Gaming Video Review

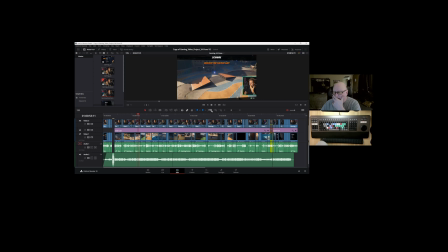8:23 At any rate, so let's get back out of there. For the most part, though, this is really tight. There's no dead air. There's no fooling around here. It's a very fast pace of edits. It's one right after another after another. And the thing of it is you see action movies
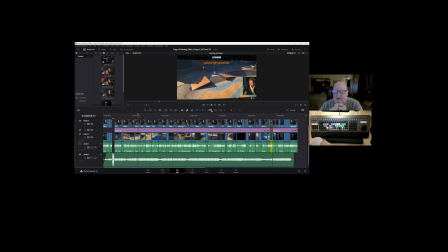8:42 use this very same thing where they kind of bring the audience near to exhaustion. It's like, oh my God. You get through one of these new James Bond scenes, for example, and you've just had 30 minutes of straight action from one jump cut to another jump cut to another jump cut,
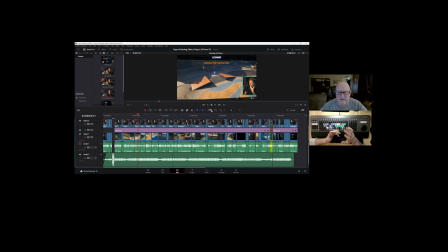8:59 where it's just they're setting a pace with that. And so here with a pretty exciting, fast-moving game, that's another really important part of the storyline is to keep it moving, and you get some excitement and some interest based on its pace.
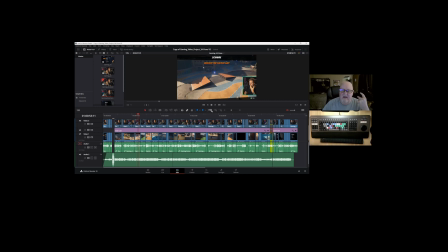9:15 So those are the 3 things. So it's well organized time-wise. It's fast-paced, and what was the other one? I just said it a second ago. Having a brain fart. Anyway, I'll worry about that later.
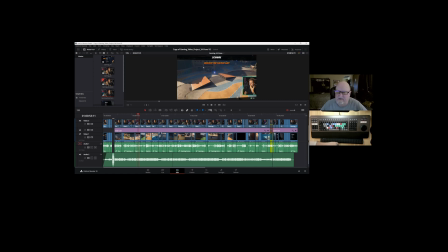9:31 So let's jump over to what's happening technologically that caught my eye here. Obviously, we could go through every little cut here, but we've already done that. There are some things that have come up.
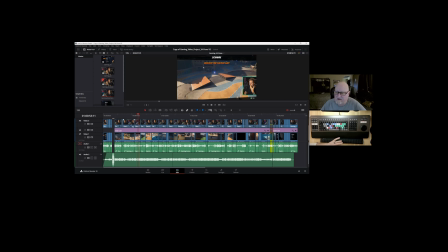9:47 This is his version of the ending of it, and I can't figure out for the life of me what has been added down here. I just don't understand it. Maybe it's something that he did. Maybe it's something that DaVinci Resolve did.
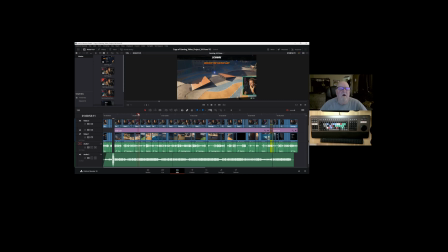10:01 I don't know. It's going to have to remain a mystery for now. Hopefully, we'll get to see some more of that down the line. I did watch all these videos start to beginning, and there wasn't anything that suggested that there should be keyframes or any kind of smoothing added to that. Maybe I'm wrong, but I couldn't get it to come up.
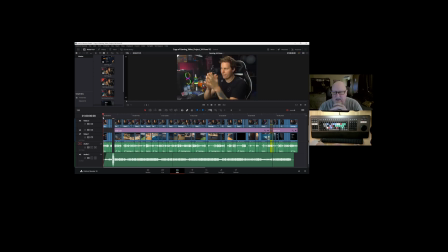10:20 Okay, so let's just start at the beginning. This is the introduction, and it's a series of 4 jump cuts. And it was a effort to just make this a more timely thing, and he did misspeak himself on 2 of these,
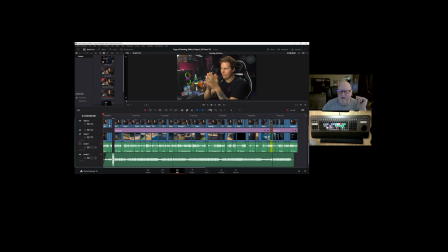10:37 and the other 2 were cut for time. So let's just watch this real quick. So he's singing along here, prepping us for the name of this game is School. Then we zoom in is the next jump cut. We see that.
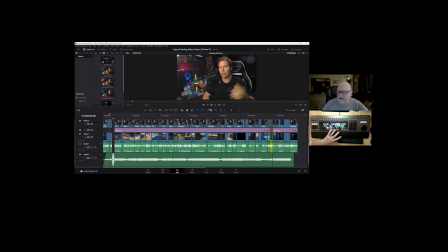10:55 And then we zoom out, and that's talks a little bit more, and then we zoom back in. So the zooming in and the zooming out thing is a really clever way, I think, of making what would ordinarily appear as kind of a glitchy jump cut.
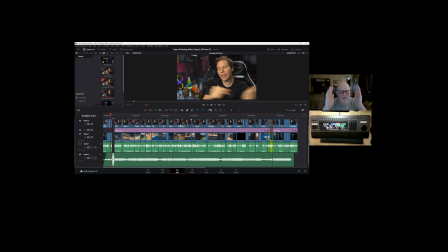11:13 I mean, you'd have to stay absolutely still, you know, if you're going to do any jump cuts or not. Or you do this and it looks natural. At any rate, that's something I really thought the world of, and I'm going to use quite a bit.
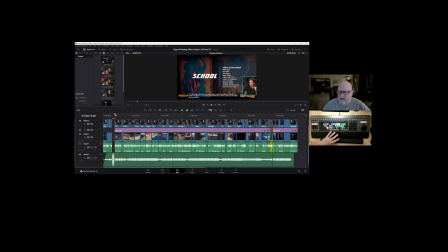11:33 So as we're going on here, let's talk about the layers. Okay, so the bottom layer is the school thing, and that's right here. The big long purple line here is called,
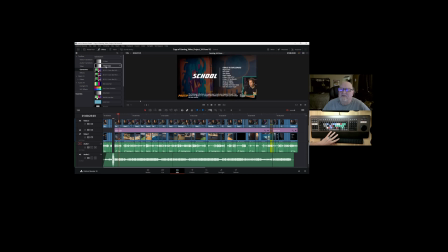11:47 let me just twirl up media pool and swirl down effects, is a generator, and it's a solid color generator. So if we, it was put in all at once. So if we highlight this, and I'm going to get to this little break here in just a minute,
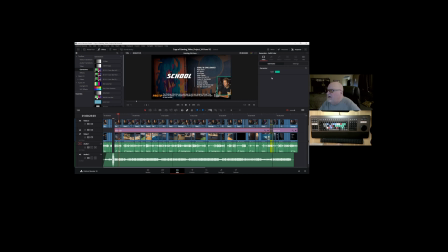12:04 then go over to the inspector, we can see that this color that we assign to this color generator, which would have ordinarily been an entire block there of that. In fact, we can go over here and see that. And let's
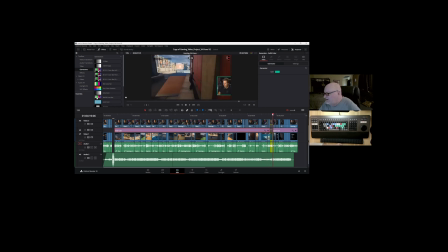pop over here.